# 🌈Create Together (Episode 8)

All right. Okay. Hello. Welcome back, everybody, again. After the internet cutouts of last week, we replaced the router, and now everything works as intended again. So I'm really happy to be back streaming now, to be back with you guys. All right. So today we're gonna look at some of the submissions that we got. I think there are two new ones. And then when we're done with those, we will also take a shot on the coin challenge. So this morning I posted the render challenge for this week, the artwork challenge, and it's all about a coin. So yeah, we're gonna try our own shot at that later. Right, so let me switch to the
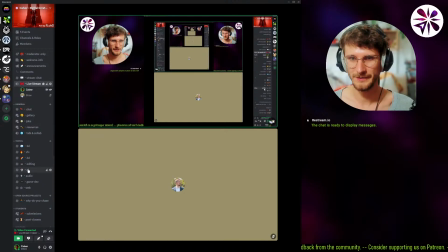[10:46]
desktop. All right. Oh, yes, Strax is also here with me already.
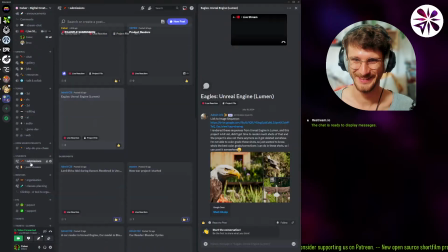[10:52]
You want to say hi? Hello there. Hello there.
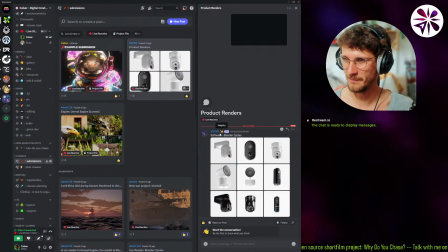[10:59]
All right, let's see what we got. So Vistris did some really nice renders of some camera products.
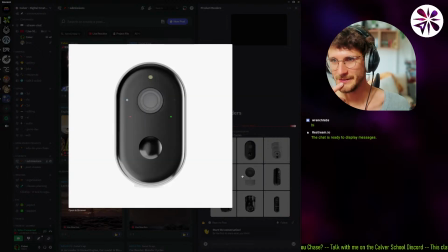[11:06]
I already wrote him in the gallery, but this, yeah, I think this looks really professional.
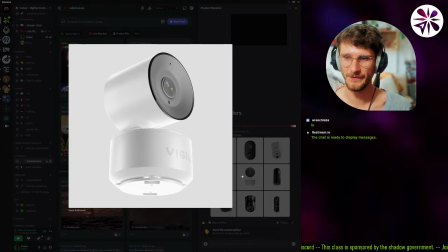[11:16]
Like, I just feel like they feel a little bit fake because there's very little surface detail.
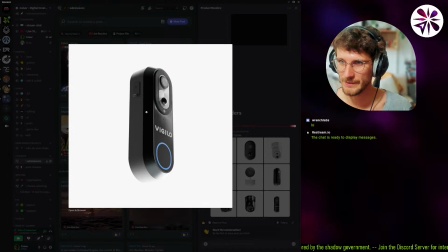[11:22]
Like, I think I noticed that there are some surface detail, like here, for example, there's like some fingerprints on this rubber here, and that makes it feel really realistic. Like, this rubber here looks very, very good.
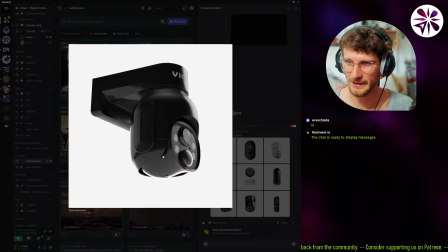[11:37]
There's like a little bit of normal map, just like very slightly, but I feel like if you want to make it look even more real,
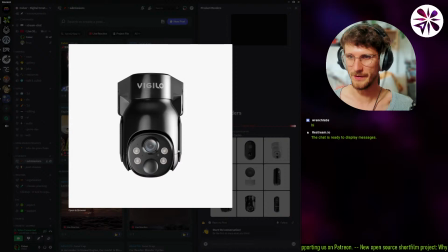[11:45]
there needs to be a little bit more imperfections or a little bit more of a surface detail.
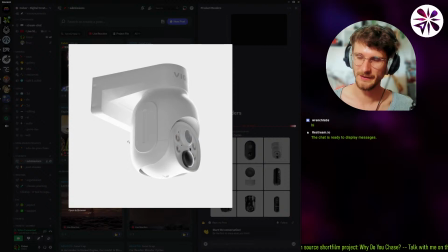[11:51]
But in general, these look great as product shots. Like I can imagine these on their website really, really easily.
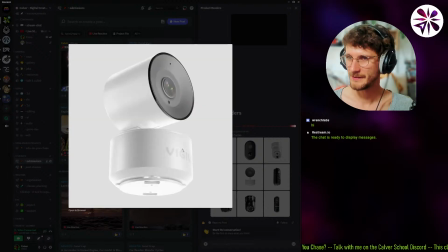[11:58]
Yeah, very well done. Very, very well done.
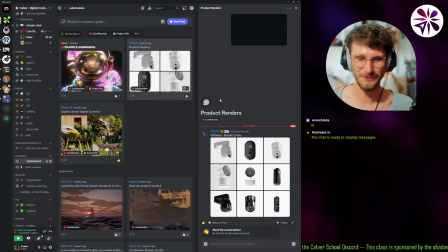[12:05]
Oh, Wrench is also here. Hey, Wrench, what up?
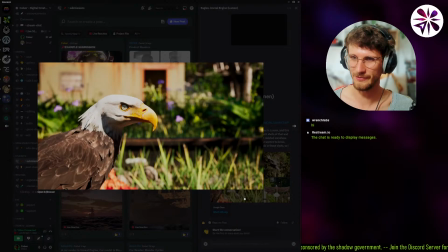[12:11]
Then we also got a cool eagle scene from Adroid. These 3 shots here. Looks pretty cool. It's in Unreal again. He's usually working in Unreal Engine.
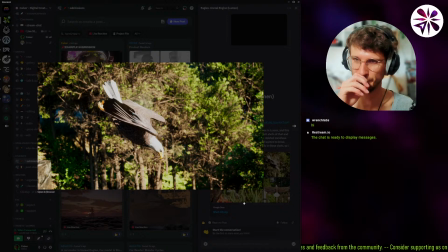[12:26]
This shot is a little less interesting to me, at least at the moment, because there's not much depth, right? Like we only have kind of like the eagle as the main subject in the center, and then the trees are pretty flat in the background.
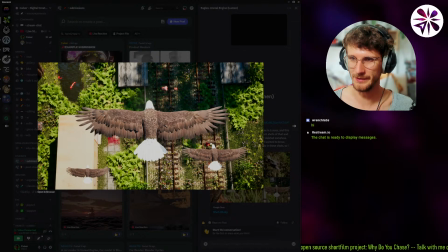[12:43]
Like this shot has a lot of depth, right? Where you have like the multiple layers of eagles, and then the background also. I mean, it's like the flat ground, but we have like those buildings sticking up and stuff, so it feels pretty nice.
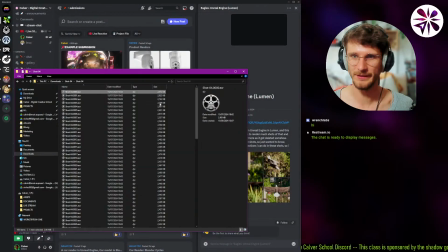[12:56]
He actually sent us the rendered sequence here too,
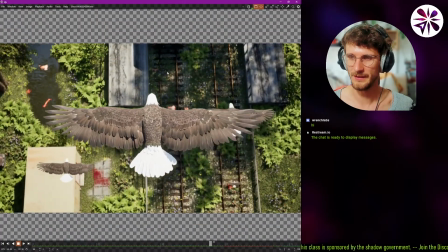[13:02]
so we can get that into Resolve into our own color grading.
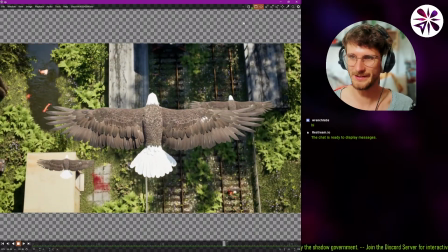[13:06]
Yeah, this actually looks pretty nice. Pretty satisfying.
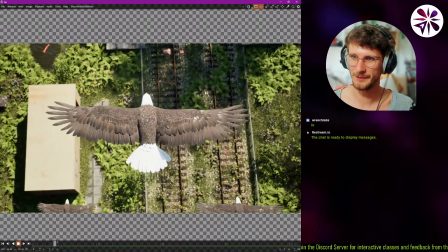[13:10]
I wish the eagles down here did a little bit more of a wing animation, where they like flap their wings once, maybe.
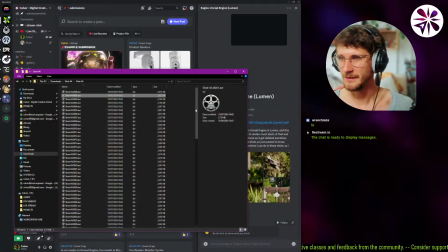[13:18]
That would be really cool. Yeah, I think what did he say?
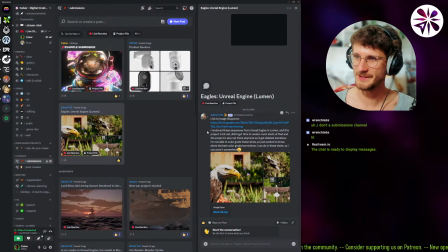[13:22]
I think he wanted us to try some color grading.
I rendered these sequences from Unreal Engine in Lumen, and this project is a bit old. Didn't got time to render much shots of that, and the project is also not there anymore, so it got deleted somehow.
Ah, shit.
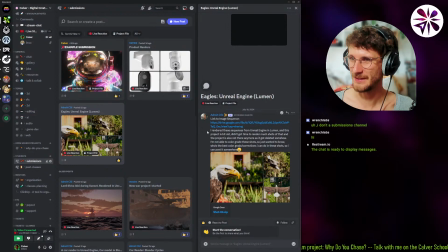[13:37] I'm not able to color grade these shots, so I just wanted to know what's the best color grade correction I can do in these shots so I can post it somewhere.
I see, yeah, okay, so you wanna just like get them graded in some way to post them.
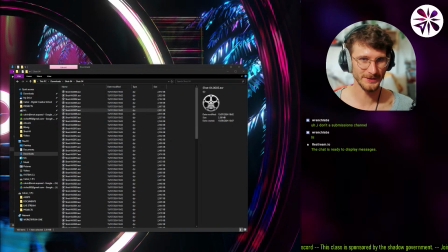[13:53]
Yeah, we can help with that. Let's try something out.